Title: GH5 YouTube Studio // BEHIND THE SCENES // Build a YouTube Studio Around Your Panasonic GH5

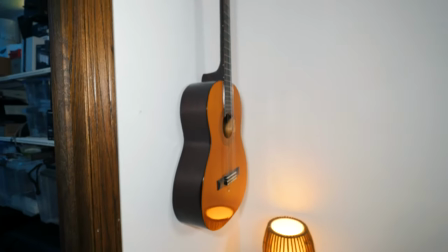13:20 It's actually missing a string right now but you can't tell that especially with the depth of field of the 18 to 35 sigma i like
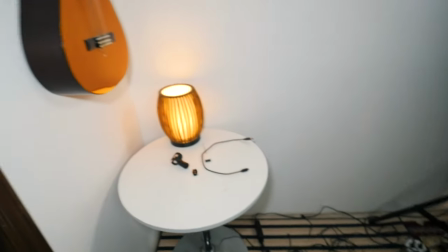13:28 having a little yellow light in the background just to kind of light up the scene kind of separate me from the background a little bit and if i
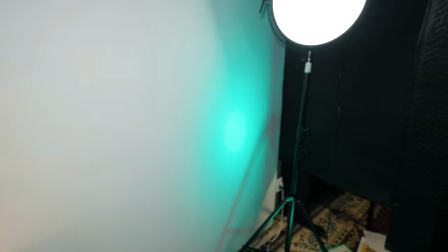13:37 want to i also have a dj light down here that i can shine like a separate color up on there and it makes it
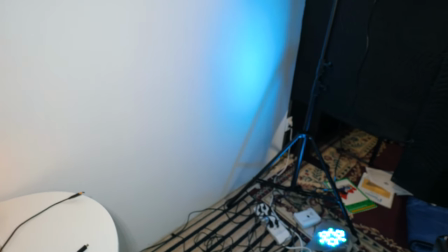13:45 easy to you know change the color if i want to change the color if i want to add a different color but i feel like a lot of times
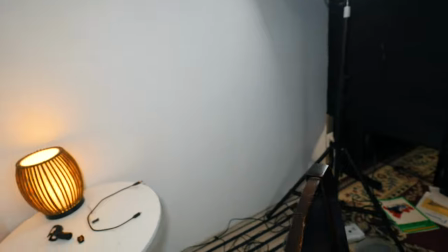13:54 with having those neon or you know those led lights in the background is kind of like
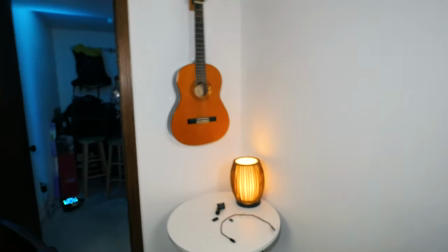14:01 more techie and i'm not necessarily a techie channel um but every once in a while it's
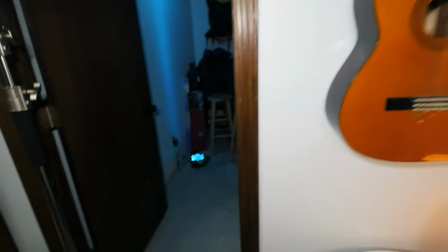14:07 nice to have some color in the background one of the things i do have though is i do color up
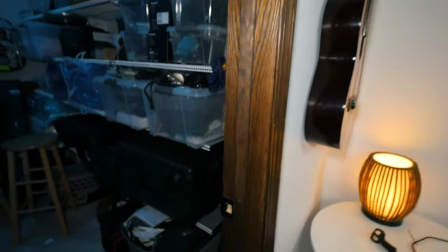14:13 this with a dj light this is the kind of the storage closet um with all my gear and i color
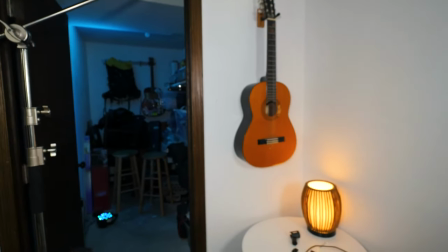14:21 that up so i don't want it to be totally dark in there so having a light kind of show up there just adds a little touch of color and you'll kind of notice
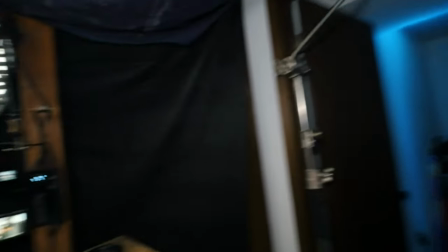14:29 that off to the back of the scene so that basically
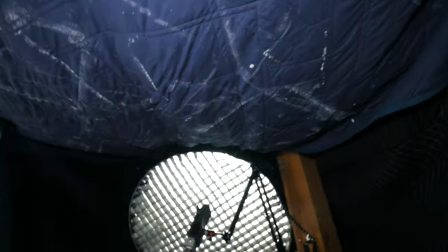14:35 is my studio so like i said sound blanket here's a normal blanket that i have up here but it'll
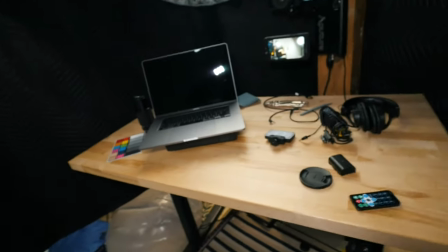14:42 dampen the sound coming down one thing that i am looking at changing in the near future is actually putting something on the desk
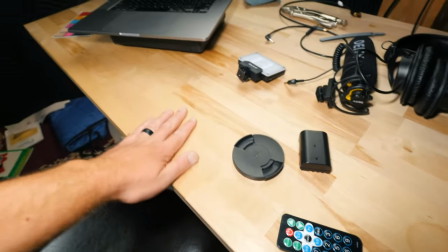14:49 because i feel like i'm getting a little bit of an echo off the desk when it comes to audio right now i can deal with that i'm fine with it but
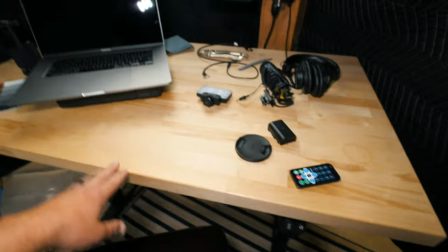14:57 probably putting something like a towel or a light blanket on the desk would cut down even more on some of that audio
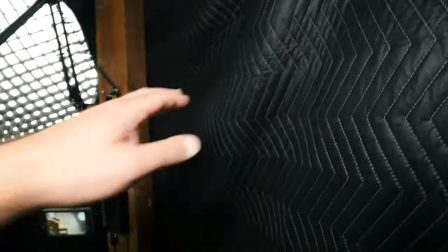15:05 echo or reverb in all reality these blankets here they really separate this space
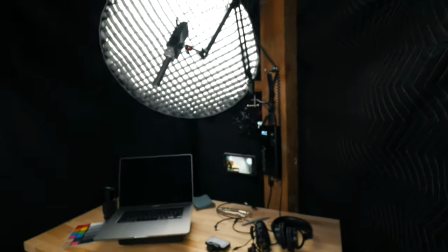15:14 from the rest of the open basement cuts down on the echo cuts down on the reverb
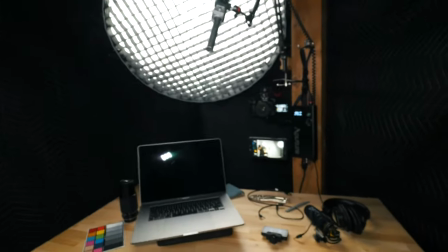15:20 and does a pretty good job so what i'm going to do is turn this guy off we'll sit down i'll show you the
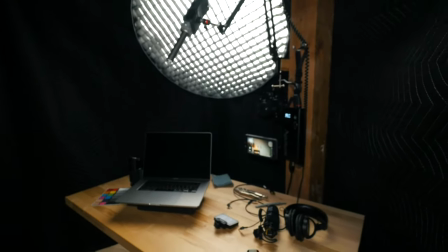15:26 studio shot from the regular angle and we'll do a little sign off all
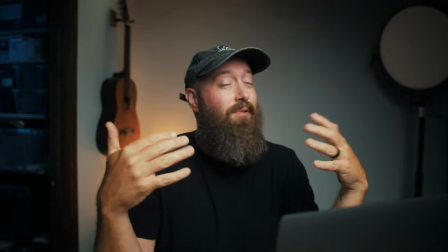15:34 right so here's what you'd see on a regular basis pretty much for all my talking head videos
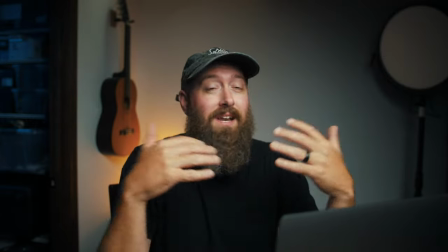15:40 and like I said the studio is nothing fancy but it gets a job done and I think I get some pretty good results from it from what I can tell and please don't forget to comment below some of your favorite parts about your studio some of the gear that you use I think it would help out the community to get as much information down there as possible that way we know what you're using what's working what's not working for you and as always please don't forget to hit that subscribe button thanks so much for watching and i'll catch you in the next video